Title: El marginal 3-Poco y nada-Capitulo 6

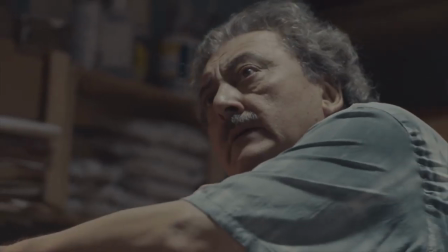En este capítulo comenzamos a observar las primeras luces de consecuencia.
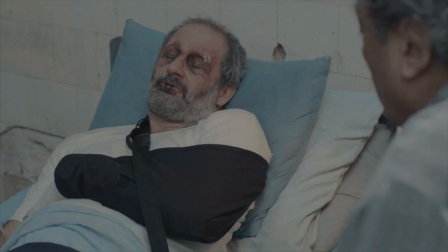En definitiva, este fue un escenario de repercusiones, algunas quizás forzadas y otras que ya se necesitaba para el ritmo de la trama, pero vayamos de a poco.
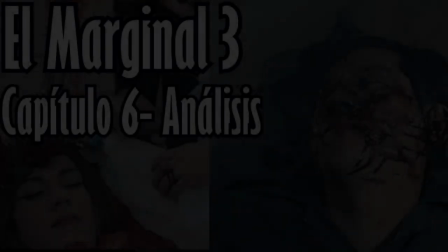Primero que nada, quiero agradecer a la buena onda de la gente por entender que esto es un análisis de la obra,
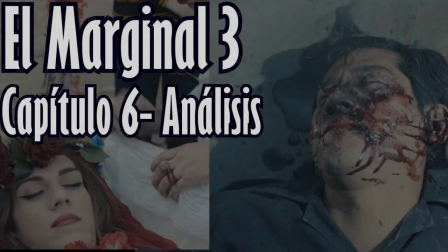intentando reflejar tanto lo bueno como lo malo de la serie.
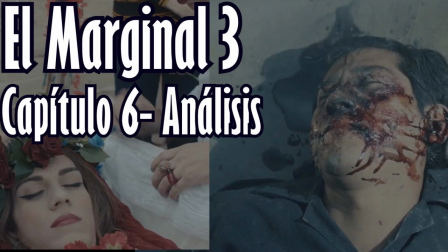Hay mucho energúmeno por ahí que no tiene conciencia de lo que es dar una crítica Pero
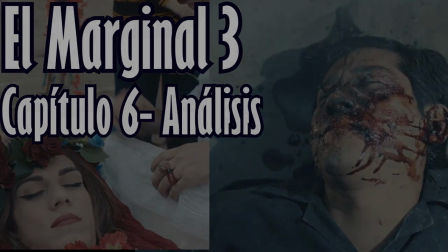lejos de eso se agradece el apoyo y el aporte que hacen a los videos Con eso aparte,
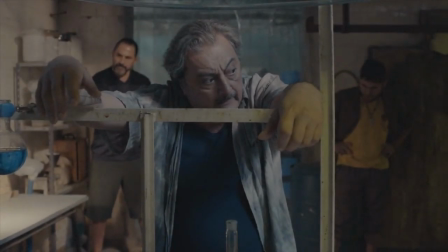comencemos Nos muestran la reacción de Borges ante todo el quilombo que hizo Pantera en el episodio anterior Le arruina el negocio
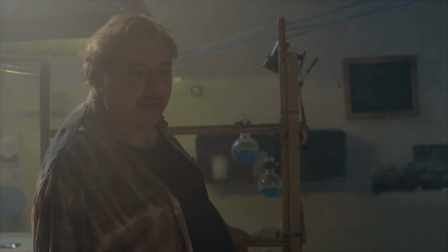y Mario se ve acorralado ante las amenazas de los colombianos Esto los lleva a tener altercados contra su hermano Y pronto,
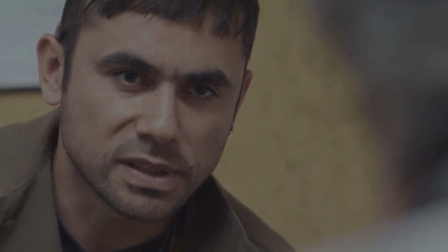Colombia cobra un protagonismo intentando llevar la batuta de la producción al mando.
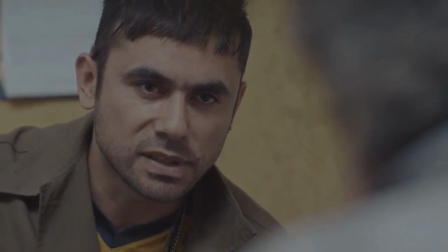Esto nos indica que el personaje de Colombia está más preocupado de lo que puede hacer su primo, más de lo que parece.
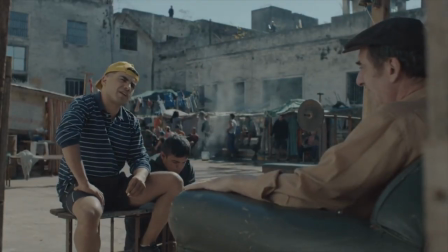La Sub-21 se entera del movimiento que intenta hacer Mario para salir caminando hacia la libertad.
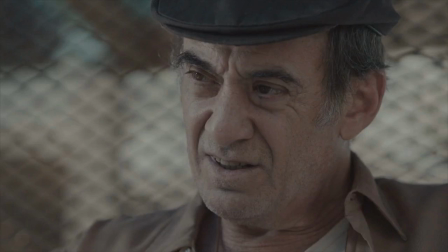Junto con Bruni, realizan una estrategia donde quieren generar un caos interno, atacando el punto base, el padre de Christian.
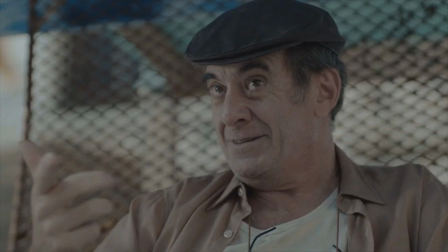En este punto podemos notar como Bruni toma muy bien las riendas del asunto Es un personaje con más cerebro que su
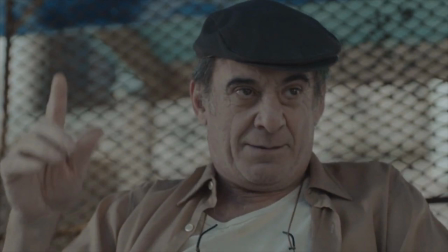sobrino Y su arco parece que está abarcando la venganza y su obsesión con ella Hasta el punto de involucrar a terceros en el asunto
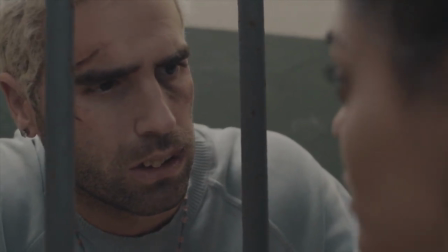Diosito está en un estado cada vez de mayor vulnerabilidad con todo lo sucedido por Mecha Llama a su antiguo amorío y
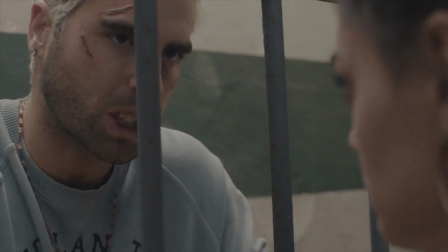prácticamente amenaza para que le cuente todo lo que sabe Este es el Diosito que presenta esta temporada Uno más oscuro,
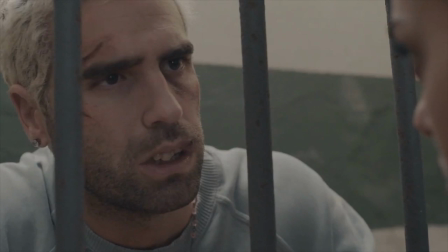más en una etapa de cambio, cansado de que lo oculten las cosas y lo subestimen.
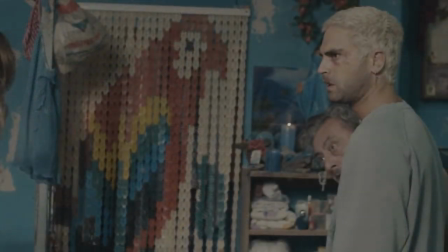Un personaje lleno de confusión e ira, que decide enfrentar a su hermano por sobre todo,
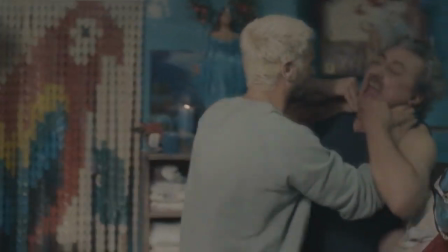ignorando incluso una situación donde se lo encuentra con Gina, la cual termina por morir tontamente a raíz de un empujón.
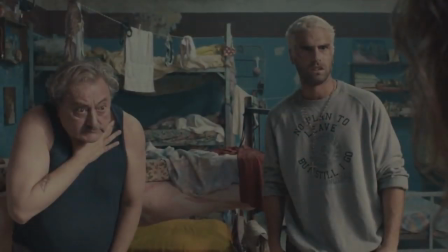Si bien esta escena genera impacto, también se siente rara, no sabemos del todo si se clavó un fierro hasta mucho después del impacto.
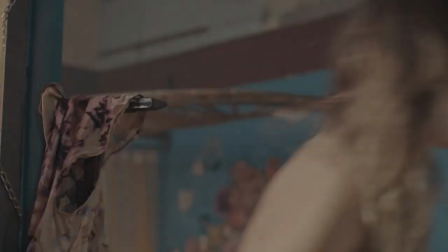El plano de la cámara debería haber tomado un segundo entero al menos para enfocar el objeto afilado,
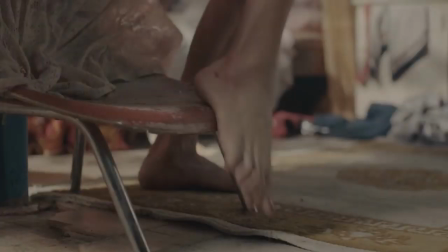pero en la secuencia y el empujo de un milisegundo no se logra captar a ciencia cierta lo sucedido.
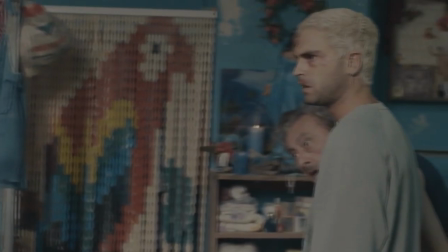No vemos el impacto del golpe, lo cual hace que no podamos saber la gravedad del mismo hasta ver la sangre y la cara de asustada de Gina.
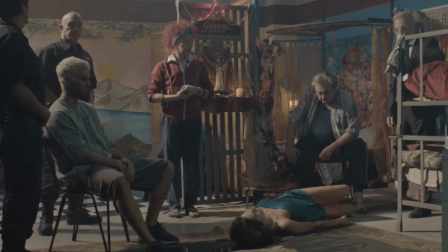Finalmente la escena acaba en un acto raro y necesitan venir a Antin y los policías para explicarnos que se golpeó contra el borde de la cama.
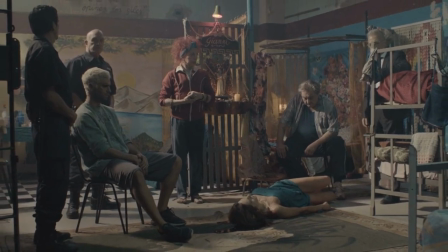De nuevo, como en el video anterior, parece como si una o dos escenas se le hubiesen escapado o las hubiesen montado súper rápido generando cierta confusión.
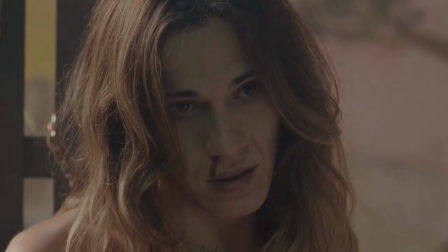Esta muerte, un tanto forzada, que queda solamente para justificar un ojo por ojo por parte de Diosito y Mario,
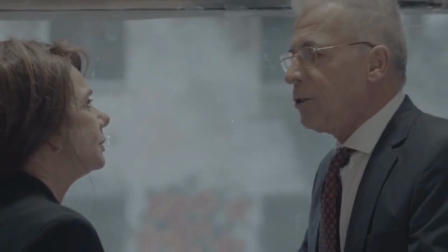genera otros conflictos que comienzan a mover un poco más la situación contextual de San Onofre.
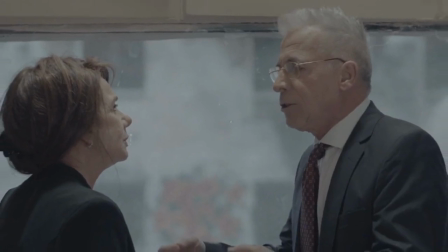Es decir, la directora comienza a tomar represalias directas en contra de Antín, hasta el punto de echarlo.
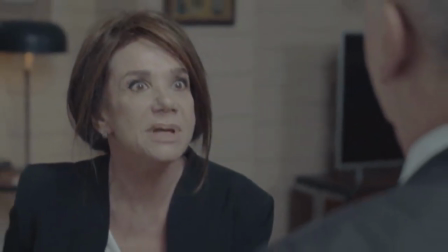En la discusión que tienen estos personajes se deja notar prácticamente un contexto político,
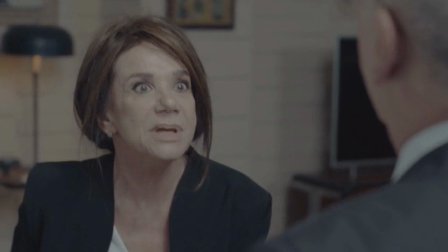en la que la directora está más preocupada por la repercusión que puede generar la muerte de una persona travesti que la muerte de alguien en sí mismo,
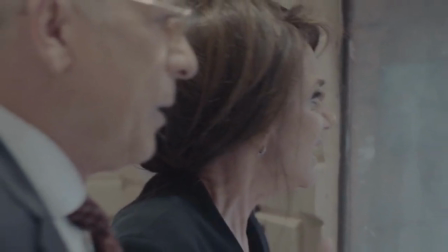haciendo una alusión a la situación actual de la Argentina y la vara delgada que tiene la agenda de los medios,
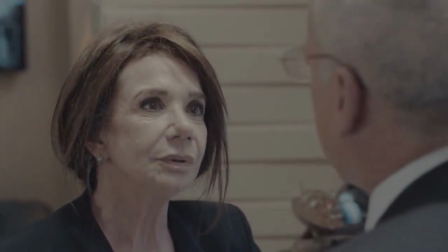Donde estos temas son tratados más a fondo solo por la condición sexual de la persona Más
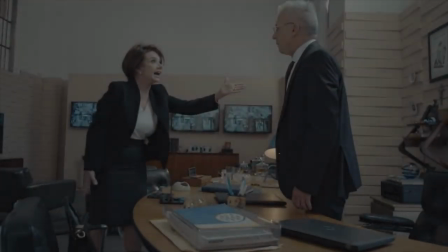de que el problema de que una persona fue asesinada Una chica del pabellón trans Sí,
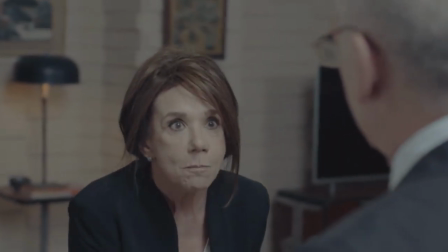lo sé, lo sé ¿Sabés el quilombo que implica esto para nosotros?